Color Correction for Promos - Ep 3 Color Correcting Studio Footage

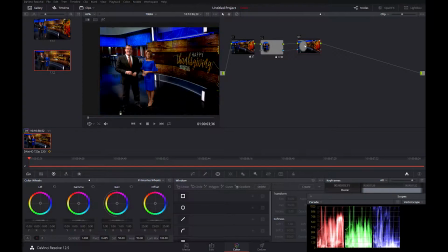[4:09]
It's affecting everything outside of the circle. Now we can go crazy and do this, right? And it would just be them.
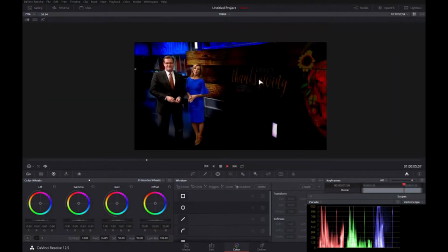[4:14]
Let me play it so you can see what it looked like. Now, obviously, we're not going to do that. I just played it to show you what's going on. And to also explain that when you draw circles like this and track them and they start moving around,
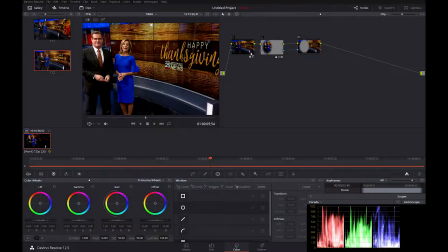[4:28]
it's really critical that you feather it and you keep an eye on it. Because what happens, it'll end up looking like a hacky spotlight. And it will look really terrible. I'm going to blur it some more. I'm going to play it down.
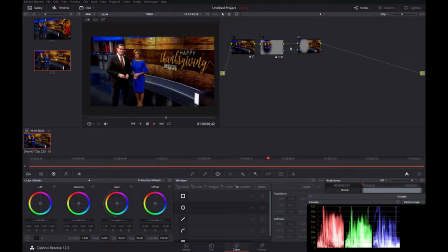[4:47]
So that's looking pretty good. I'm going to bring down the lift and gamma on the outside node just to crush those blacks a little bit more. Maybe I'll bring some gain down too.
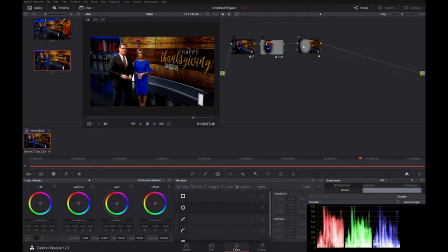[5:02]
I want to really accentuate and have Gene and Sarah pop off that screen like I've relit them. So let's look at what we came from. And this is where we're at. The picture is a lot more saturated. Your eye is drawn to Gene and Sarah more because everything around them has been blacked out.
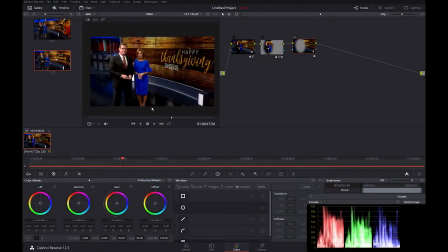[5:21]
Now, you can kind of sort of, if you go real fast, see I'm moving it fast, you can kind of sort of see that shape following Gene there on the left-hand side of Gene. But when you play it in real time, you don't really see it.
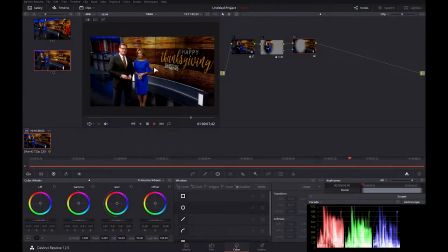[5:40]
Well, I'm looking at this, and we've accentuated our primary morning show talent, but the words Happy Thanksgiving are getting kind of lost. So I'm going to put a node after this node here. I'm going to remind us at the beginning. I'm going to draw a custom shape around the word Happy Thanksgiving.
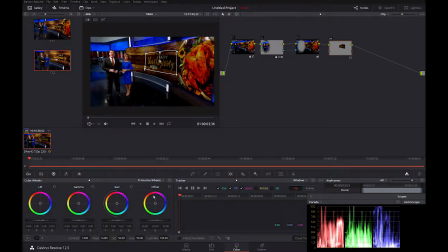[6:02]
And I'm going to track this shape. There's a lot going on. So when I track this, I need pan, tilt, zoom, rotate, and 3D.
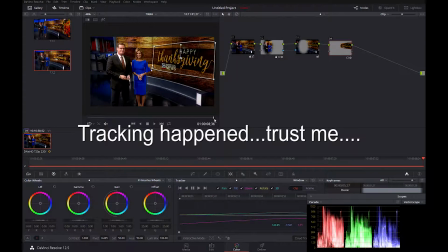[6:09]
I need to track everything. So the shape has been tracked actually quite well.
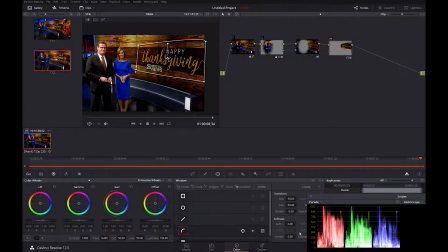[6:15]
I'm going to go to the end here, and I'm going to start to blur this shape quite a bit.
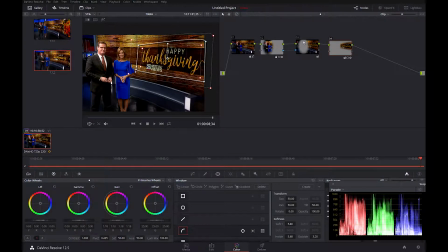[6:24]
And what I can do is I can make the gamma and gain higher, and it's just affecting inside that mask. Obviously, that's a bit much.
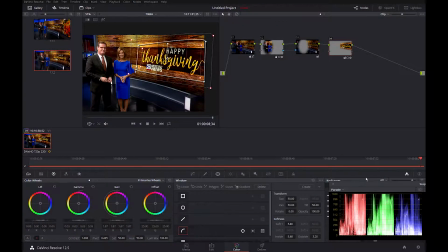[6:39]
But I can bring that up. Now, if you look on the scopes, obviously that yellow is pinned, it's getting clamped.
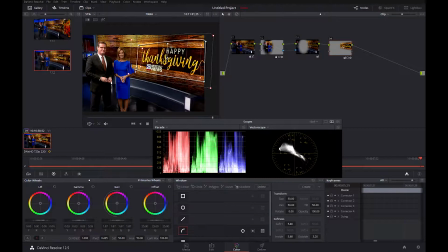[6:46]
The resolve, it's nice, it does clamp automatically. You can turn that off, but not for broadcast. I leave that on. It's clamping. You can see, watch it hit. It's hitting that wall. Don't particularly care that much that it's clamping. It's a graphic. It's going to be a little hotter.
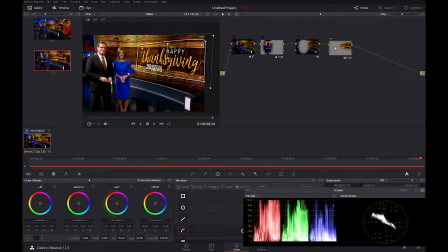[7:06]
So if we look, we turn this node off and on. That's with the node off.
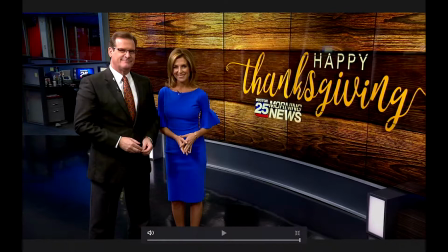[7:11]
This is with it on. So now we can see our talent quite nicely, and the graphic we can see quite nicely.
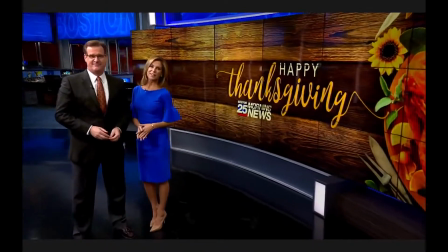[7:18]
Let me play it back here, see what it looks like. Now we're getting somewheres.
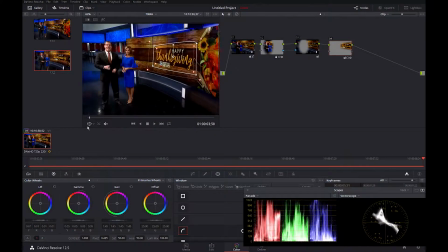[7:24]
So I'm looking at this a little more closely, and Sarah, probably because Gene is a big guy, I think he's 6'3", he seems to be shadowing her face a little bit. So what I'm going to do is I'm going to add a node here.
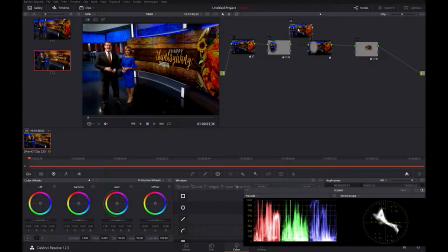[7:40]
Now watch what happens when I add this node. This is node-based compositing. So here's my first color correction where I crunched it up. Here's my second color correction where I made the talent a little bit brighter. I'm adding a third color correction before this outside node.
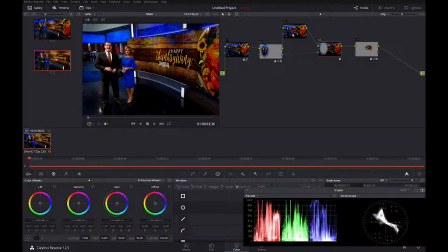[7:56]
This node here is where we made outside of the circle a little bit darker. But before it hits this node, I want to brighten up Sarah's face a little bit. So I'm going to draw a circle, put it around her face. I'm going to turn the softness off.
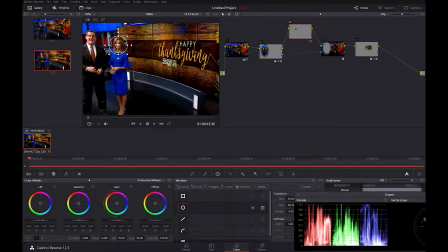[8:12]
I think it messes up the tracker when you have softness on. I'm not 100% sure.